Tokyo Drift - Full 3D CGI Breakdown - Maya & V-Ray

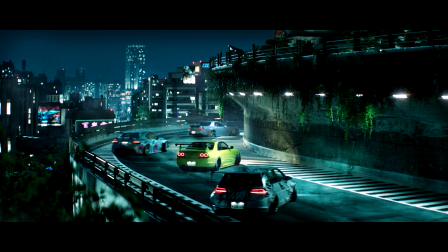(0:02)
Hey guys, I'm Stefan Hampel, I'm a 3D artist from Hamburg, Germany, and today I will talk about the process of creating this image.
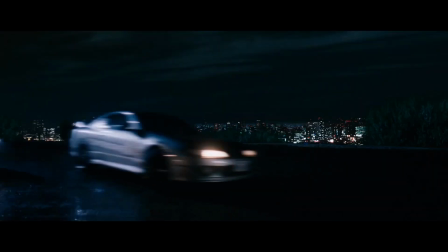(0:11)
The idea came to my mind when I watched the Fast and Furious Tokyo Drift for like the 7th time,
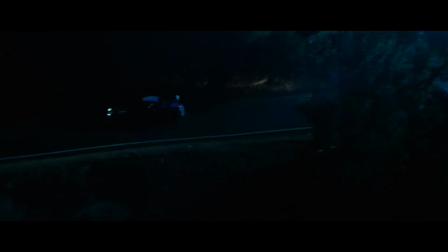(0:16)
and I really love Japanese architecture and automotive CGI, so I just thought, yeah, you should actually create the full
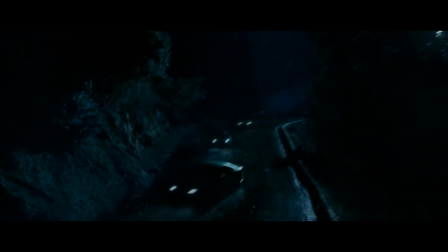(0:24)
CGI automotive scene in Japan. I really liked the atmosphere of this drift shot,
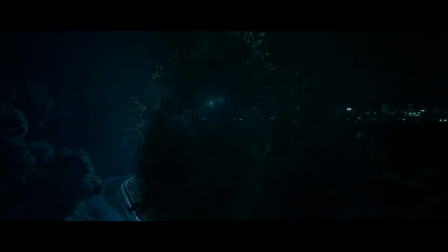(0:31)
which you can see in the background, like having cars drifting around curves at midnight and with the fog in the background.
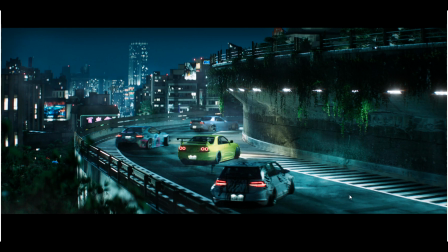(0:38)
So the composition of my image is pretty simple, keeping the cars in the foreground and with some lines leading to the midground and finally to the background, which is the city.
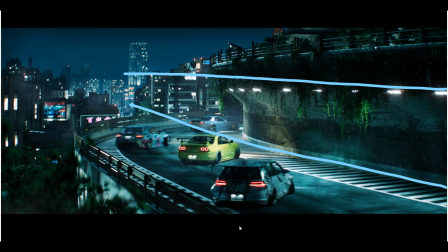(0:53)
And yeah, I kinda place the cars into a zigzag kind of formation, so you're not following a simple line like this, but rather a more interesting approach. I also place the buildings exactly like this,
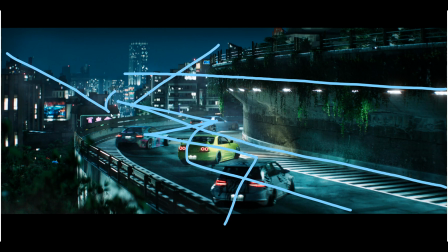(1:10)
so you get a bit of a better framing for the background city part, where your eyes would exit the image.
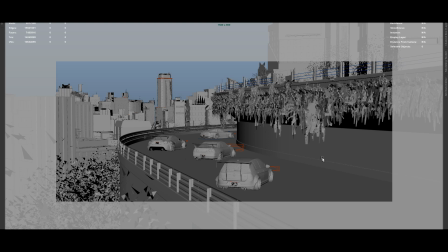(1:18)
The modeling of the scene is actually nothing special. The cars, I purchased them from CGI Trader, and the backgrounds buildings are from Kitbash 3D, Neo Tokyo 2 I think. And the only models I made are these ones, like the walls and this one.
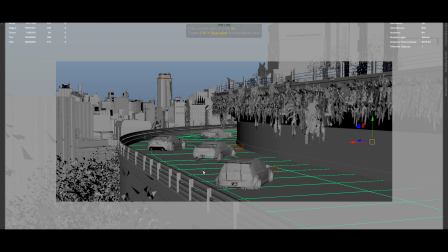(1:38)
The guardrails here and the road itself, where I just used a simple deformer on a plane. And yeah, that's it, really nothing special. Let's start with the cars.
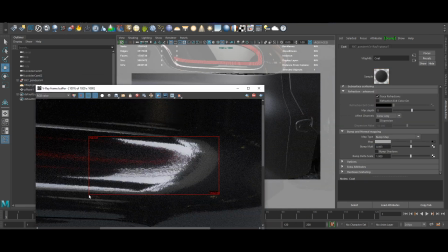(1:52)
I used the V-Ray blend material for the car paint. It consisted of 3 layers: a diffuse layer with low and rough reflection,
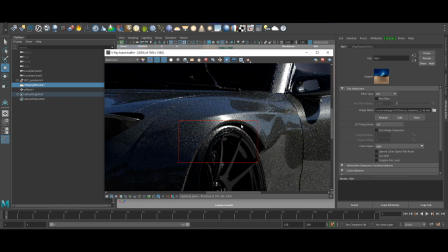(2:00)
the second layer was the flakes layer, and the third and last layer was the clear coat with procedural noise as imperfection,
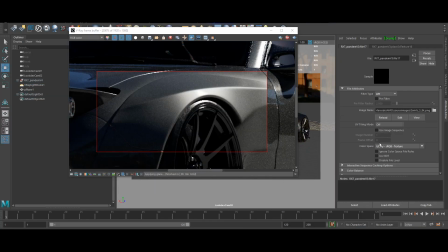(2:06)
so-called orange peel.
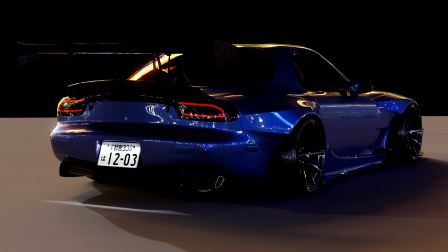(2:07)
The cars had to be colorful to fit the Tokyo Drift style, so I searched for graffitis on Google Images to add them in the diffuse layer with a V-Ray layer texture node.
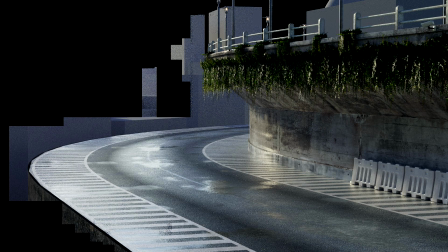(2:17)
For the environment, I used a lot of megascans and triplanar projection,
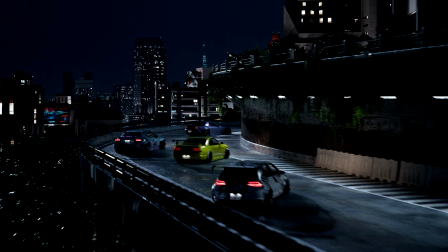(2:23)
so I could allow myself to not make UVs for every single thing,
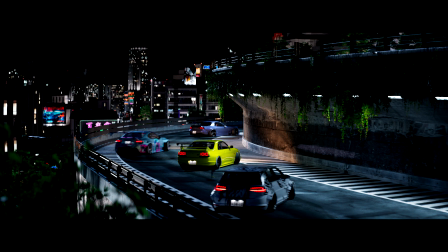(2:29)
but rather just use kind of procedural materials and just apply them to any mesh I wanted to.
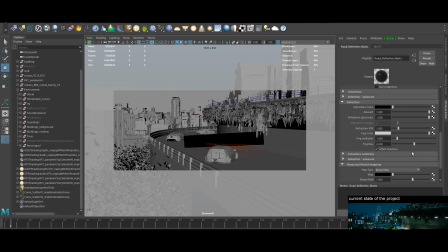(2:36)
A special material was my road material, because it was a blend material with 4 layers, and each layer was a layer of dirt, kind of.
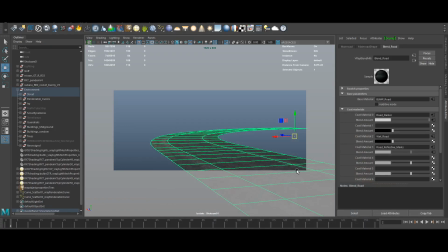(2:45)
Just like in real life, where you had the base clean road and the different layers of dirt over it, like tire marks, oil marks and more.
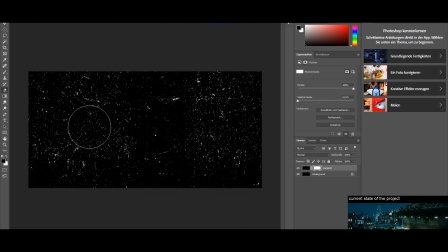(2:54)
And for this road I actually made UV, so I had the texture following the curved form.
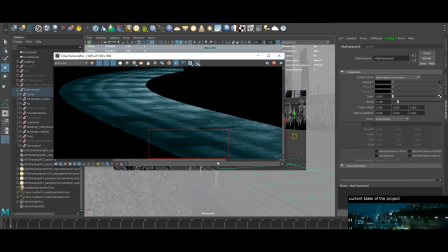(2:59)
So I used the megascans as a base texture and edited them with Photoshop later on, and yeah, pretty simple.
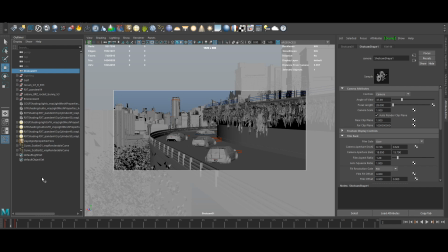(3:09)
So I've chosen 28mm focal length to really capture the whole scene. And I had it placed like it would be on a huge camera arm on set.
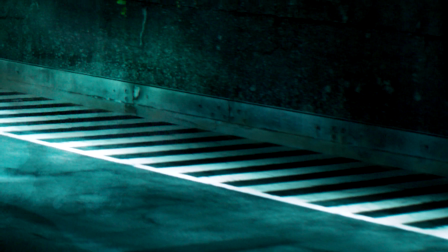(3:21)
I used also depth of field to get a nice image flow,
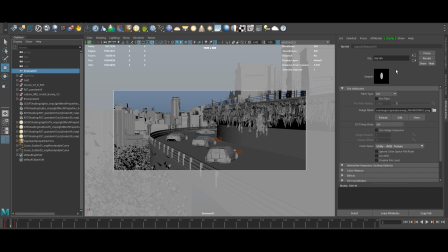(3:25)
and I also used an aperture map to simulate an anamorphic lens bokeh.
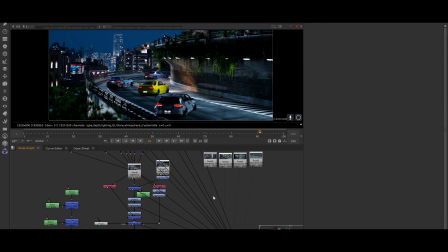(3:31)
First of all, I'm not a comper, but I knew what look I was trying to achieve.
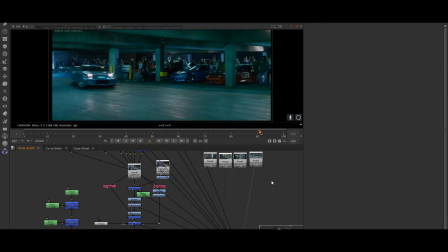(3:39)
So yeah, I went to color correct my scene into achieving these green
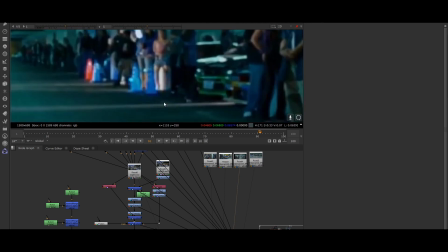(3:47)
mid-tones and bluish dark tones. Thank you guys for watching.
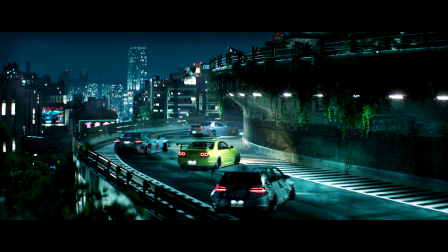(3:53)
I have never done a breakdown like this before, but I hope this was an interesting insight. If you have any questions, feel free to contact me. I really like to talk about workflows, etc. Just hit me up on ArtStation Instagram or LinkedIn or anything.
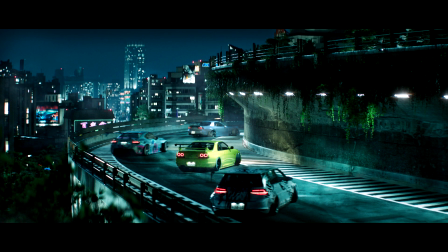(4:08)
So cheers and see you next time.